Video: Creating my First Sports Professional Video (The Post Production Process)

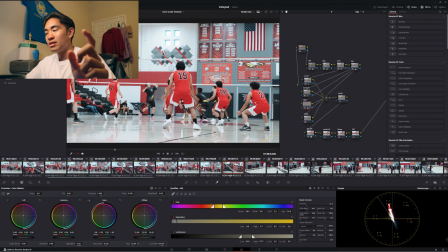[8:11]
You want to make sure that this line that's moving, it's right at the line so that skin tones actually look more natural, because sometimes for Sonys they look more yellow than they should, so you just want to make sure that's lined up,
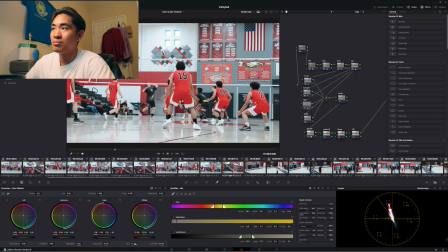[8:28]
looks good. So you can see I've put it to 51.2, and then sometimes I like to warm it up a bit too, just bring it up a bit like that. And don't make it too much.
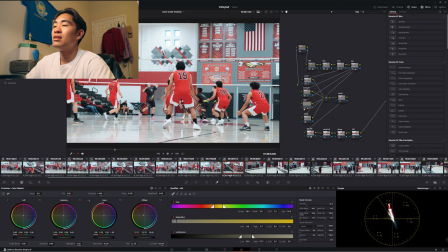[8:44]
So we're gonna compare from without it and with it. That looks a lot better. The skin looks saturated properly. It doesn't look too bad. Maybe a little bit less actually. Let's compare again.
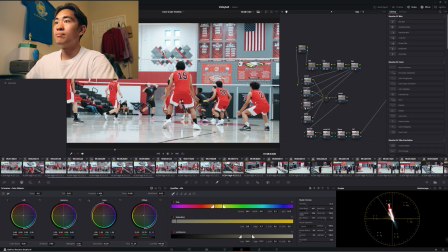[9:03]
Yeah, that looks more natural. The skin feels more properly colored instead of just being whitewashed, so that's a lot better. This one is for temperature changes, so if you wanted to like change the temperature, you could if you wanted to.
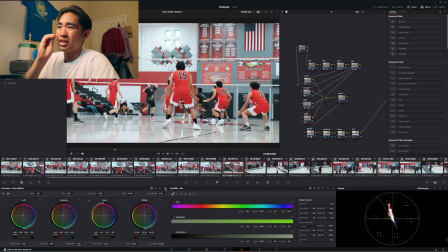[9:20]
I usually just leave this blank. This is really only for like emergency situations, if it's just not properly, it just doesn't look good at all. But I think I like it. It looks very natural. This is what it kind of looks like in real life, so I'm gonna leave it like that. This one I leave alone. If I'm copying and pasting stuff, or there's like different lightings and I need to change the exposure settings,
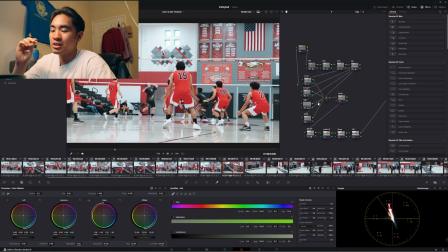[9:39]
then I use this node specifically to make that happen. But we can leave it alone for now, since we're in one setting, we're in one spot. So we have the Rec 709 node, we have the look and LUT. So this is where you get your own personal look to the video.
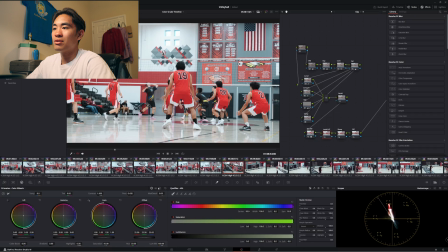[9:57]
Let me make sure I'm pretty sure everything's resetted. So I go to the log mode here because it doesn't take too much power. And what I want to do is give it a more cyan red look. So we're gonna make it look more cyan.
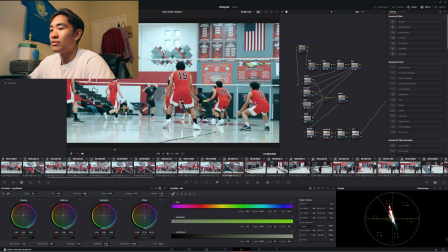[10:11]
We're gonna add some cyan onto the overall look of the frame. What? Oops. And
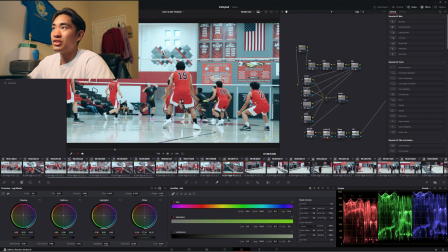[10:24]
yeah, so it looks more cyany, but now we're gonna add some red to the shadows so it looks more black instead of faded cyan. You got that.
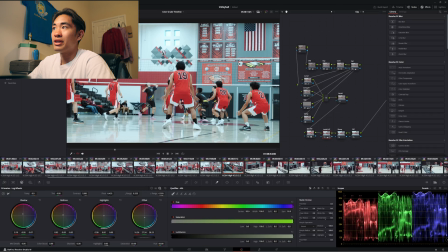[10:37]
And then we're gonna add a little bit of red to the mid-tone so we can get some red popping on the skin tones and the jersey colors. We're gonna leave the highlights alone. I don't usually like messing with them, especially for these boxes. They kind of just look ugly when you mess with the highlights. Just leave it alone.
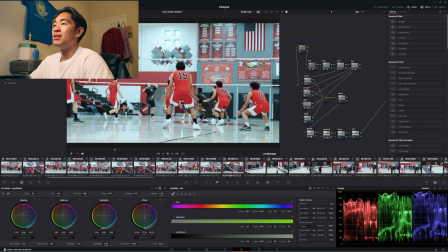[10:56]
And what I want to do is make these reds pop out a little bit more. That's what I really want to do. So we're gonna go back here. We're gonna go to the reds.
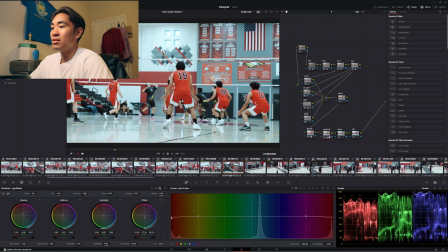[11:08]
Make sure just make the hue look a lot. Actually, I think the hue looks good. I don't want to probably mess with it just a little bit, just a little, very small amount. And then we're gonna look at this, increase that saturation, make it pop out way more.
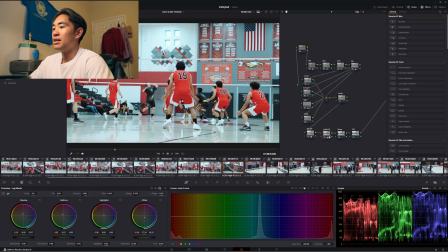[11:30]
Right here, like that. That's a pretty safe amount. And then we're gonna look at the luminance and make it a deep red, deep. So we're gonna decrease that lighting a little bit and make it look sharp and clean.
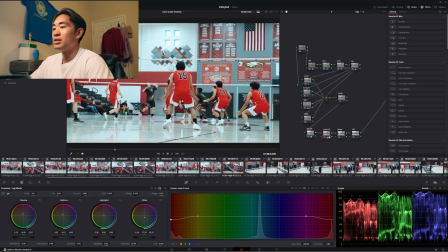[11:47]
Throw us from this to this. Maybe not too much. Bring it down maybe like a notch right there. And without the look, it kind of just looks like that. But with the look, to me personally, that looks a little bit better.
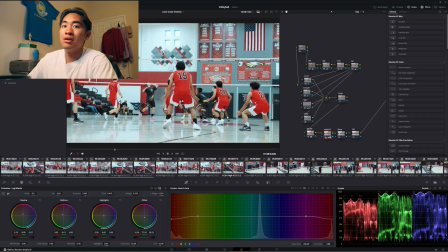[12:03]
It doesn't look as bland without it, so this gives the video a little bit more of a feel. You can put your own personal LUT down. I usually don't have LUTs. I don't use them because I just don't really, I don't have LUTs to really use except for these 4 editor LUTs.